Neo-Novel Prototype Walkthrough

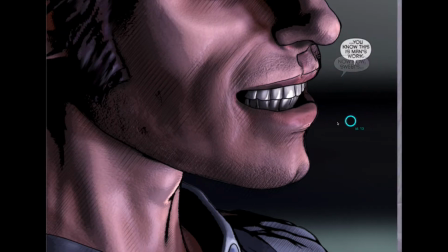So you can see that although it's a 3D rendered image, there's a lot of cross-hatching that's gone on,
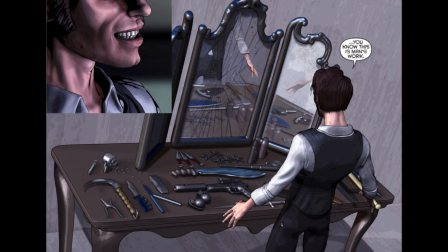and there's quite traditional inking that's gone over the top of it to help maintain that comic feel. So with this panel, we're going to hopefully use the what we call the 3D parallax effect.
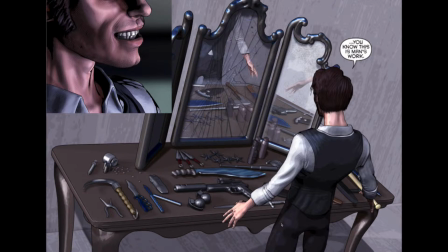So when it's on a mobile device like an iPad, you would move the iPad around, and there'll be like a certain amount of depth and movement because each of these parts of the image.
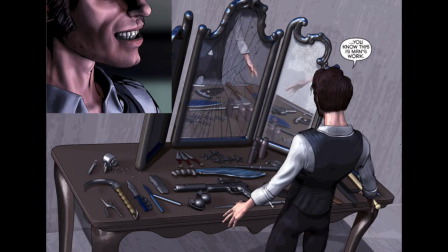So like we have Jack in the foreground here, and he's on a separate layer to the weapons table, and the reflection in the mirror here is also on a separate layer.
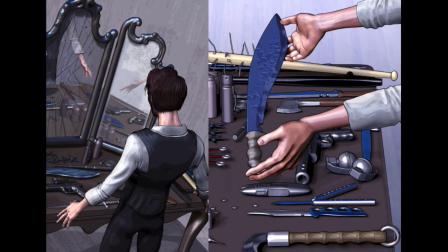So when you're moving the iPad around, there will be this sense of depth that we're doing with the parallax effect.
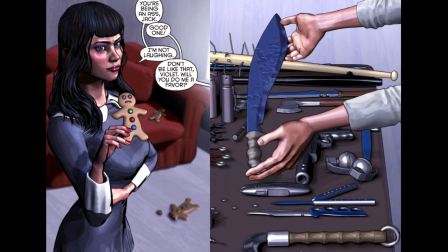Once again, the hands holding the knife are on a separate layer, so it will appear as though it's kind of hovering over the background image.
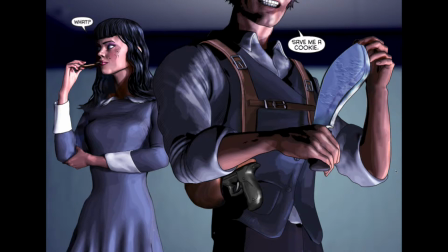Here we have a nice image of Violet I'm pretty happy with.
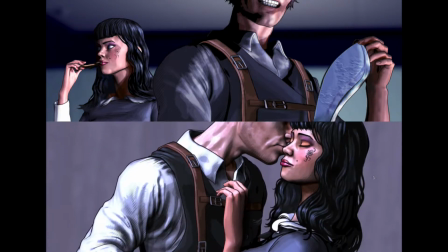She likes her gingerbread men. This is one of my favourite panels.
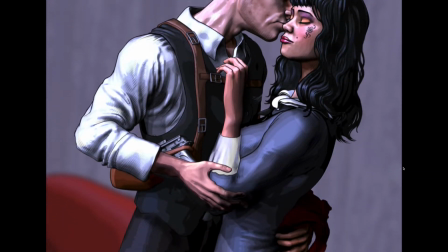It reminds me of like an old-fashioned romance movie, like something like Gone with the Wind. I think it's quite a dramatic pose, and we have a nice effect coming up.
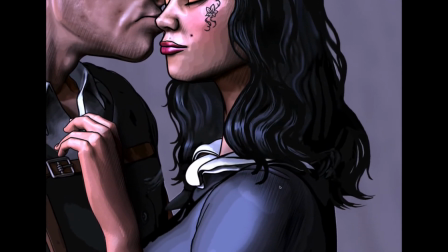So as the panel rotates,
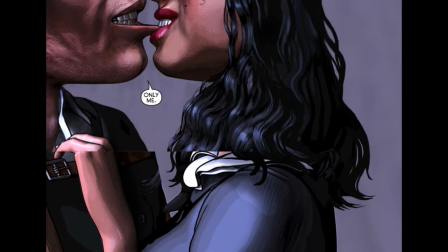and then we have a bit of a surprise for the reader when this next panel comes in and she takes a bite out of him.
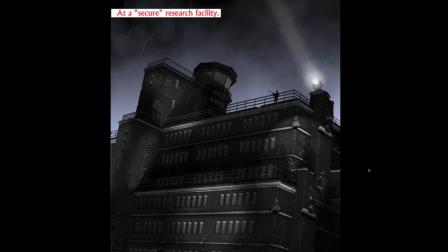Okay, so here we have the research facility, and this is one of the panels that's going to have some really nice effects over it. So once again, it's going to be quite simple, but hopefully really effective.
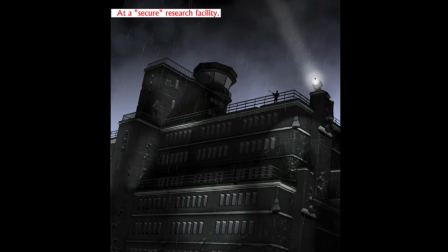So we'll have the rain, which at the moment is just static, but the rain's going to be falling, and also we're going to have this searchlight rotating, moving back and forth, and possibly the lights on the buildings are going to be moving around as well. So it should be really nice. It should create like a nice moody atmosphere.
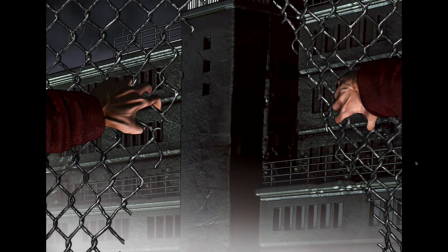And here's another one where the 3D parallax effect will be really cool. The background, the building is on a separate layer from the hands holding the chain link fence, so it will have that nice sense of depth,
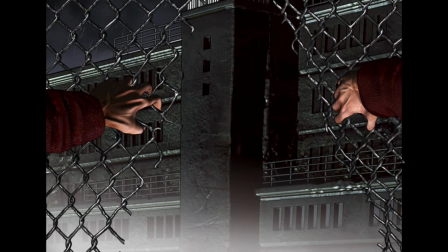and we'll also have maybe a little bit of mist creeping across the bottom.
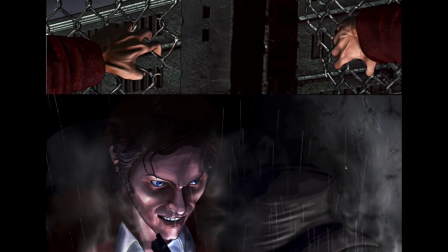So Shay, our web developer, has done a really nice job of making the panels kind of swoop around.
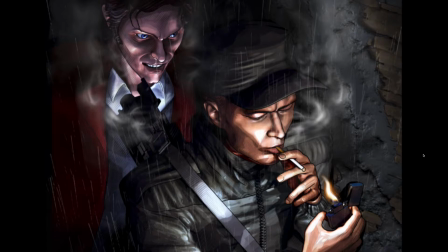I think the transitions are really nice. This is another panel that will be pretty nice once it's finished. It's I'm quite happy with the art by itself, but with the enhancements, we're going to have like the flickering flame of the cigarette lighter,
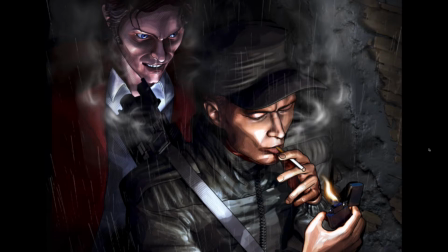and also we'll have some moving smoke. So we'll have like particle effects, very similar to stuff that you might get in programs like After Effects,
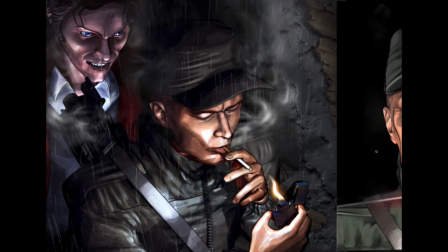but it's going to be a little bit more advanced by using Unity 3D.
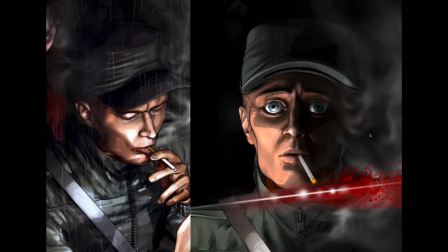And our main character, Jack, is a knife man, so everyone needs to watch out if they get in his way, as this poor security guard just learned for himself.
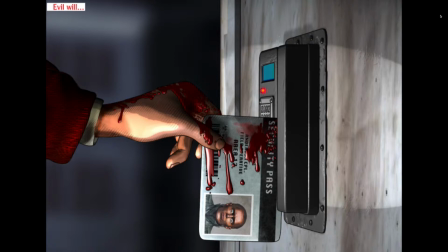So working in 3D, it's really nice.